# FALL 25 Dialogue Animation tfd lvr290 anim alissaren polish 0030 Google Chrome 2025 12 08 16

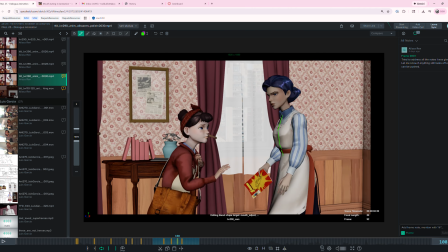So like if this is the center on her belt and the center on her rib cage and the center down her thing, it would be nice if you could have this rotate a little bit ahead. So by this,
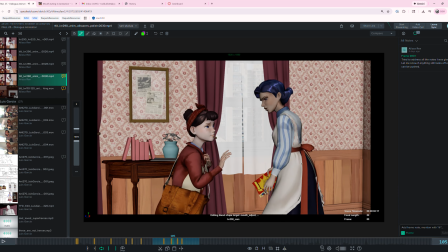I mean the rib cage start to rotate a little bit sooner than what the cog is doing, right? So if this is like the cog or her like pelvis,
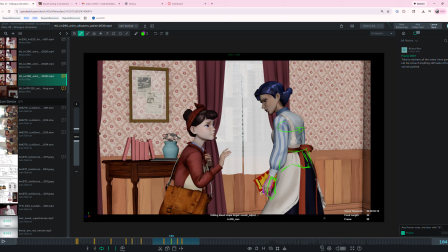have the ribs start to rotate just a little bit ahead of them so you get some breakup in the torso in that rotation.
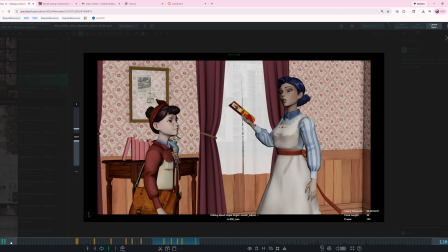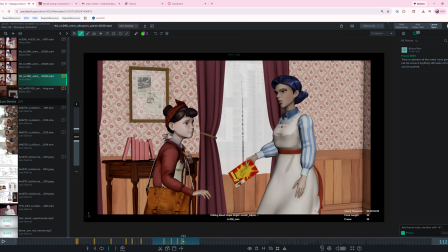The kid's step back was really nice. Maybe throughout here the kid's eyes are looking like maybe a little sleepy. So maybe you can like get those lids open a little bit more,
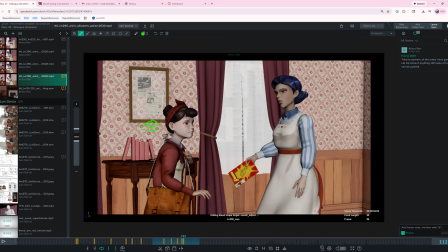and not have them cut so much of the pupil. That'd be my suggestion there. Try to get them a little bit open, especially if
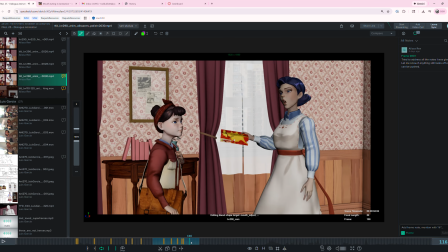they're pulling back, kind of, because they're like, oh crap, she's not calming down at all. You know what I mean? Like a little wide-eyedness, especially during those transitions, may be great.
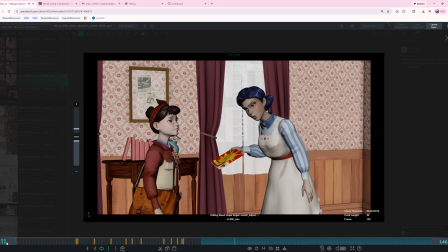All right, jumping out to the next section.
These things in our home.
Cool.
These things in our home. These things in our home.
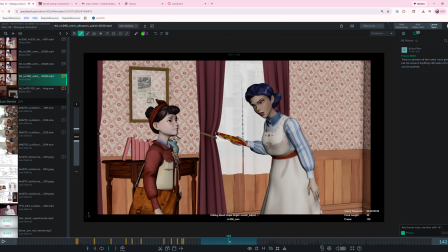Cool. So as far as like this eyebrow movement goes, I feel like it's nice that it's quick. You know, I wouldn't suggest that you like make it take longer, but I do feel like it needs more of an ease out of this.
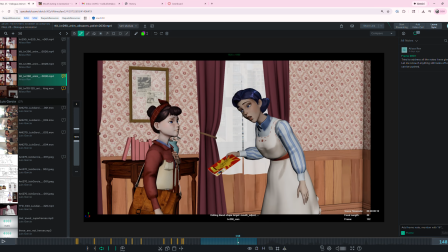Like it does seem to kind of like slam to a stop. So I'd give it just a little bit more of an ease out, you know, where maybe like you're almost like if this is your final position and this is your starting position, still kind of keep your overall timing.
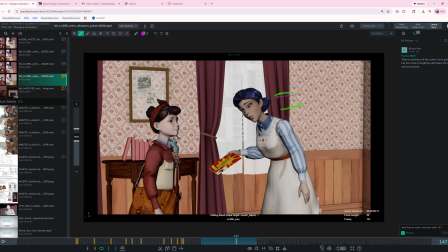It's just really try to like cushion it towards the top. That's hopefully that's not the drawing I wanted to make. I guess if I was looking at the spacing, like a spacing chart here, and this is like your overall movement,
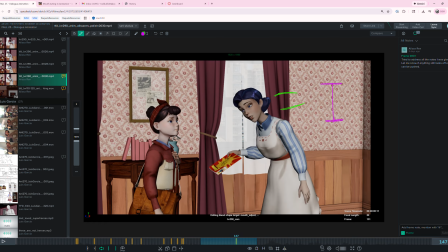I would keep it as sort of as like, let's see how many frames you take me to do it.
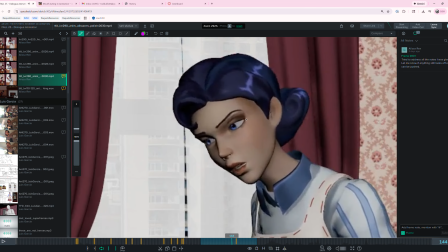I can actually just zoom in here instead of doing some abstract charts and stuff. I don't know where you're starting the lift of the brow.
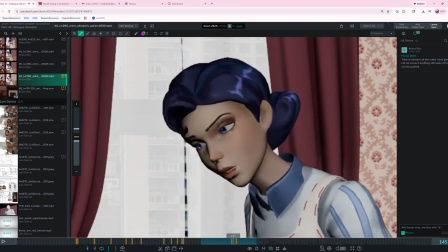Maybe it's here.
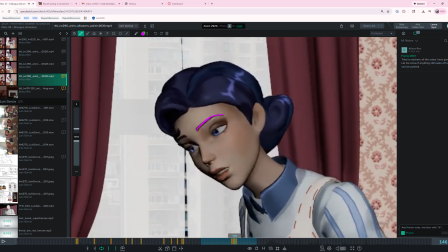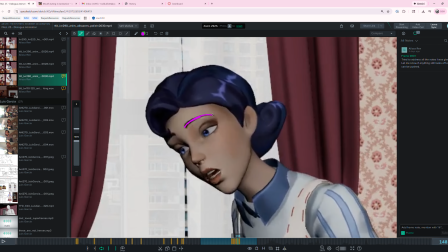Yeah, so maybe this I would in between it slightly. I would give it more of a cushion to come into the top here.
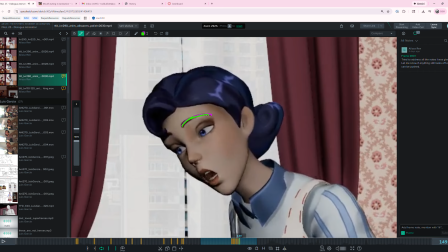You know, have this feel like a nice ease out of that motion,
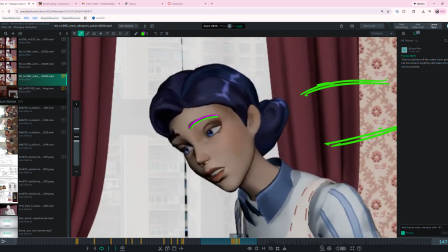but keep overall like the general timing and everything that you have,
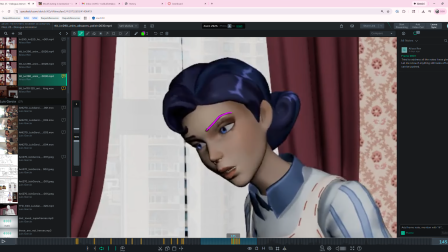because I think it's working pretty well. If this is the first lifting up of the brow, I'm not sure that it is, but maybe you could give a little ease into it by kind of starting to like make it feel like it's being pulled
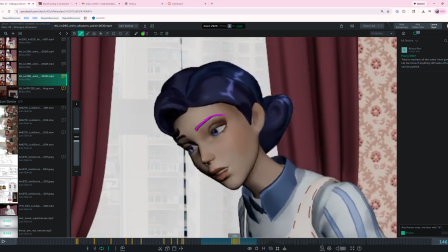from this area here to get into this shape. Maybe just like one more ease in there.
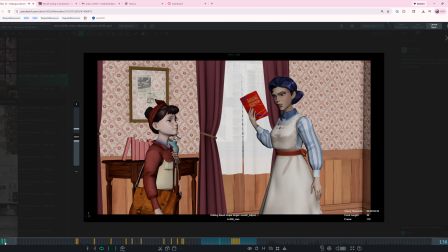That's a pretty nitpicky polishy thing.
These things in our home. These things in our home.
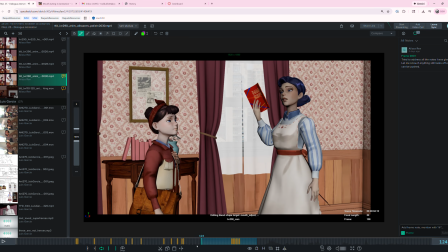Okay.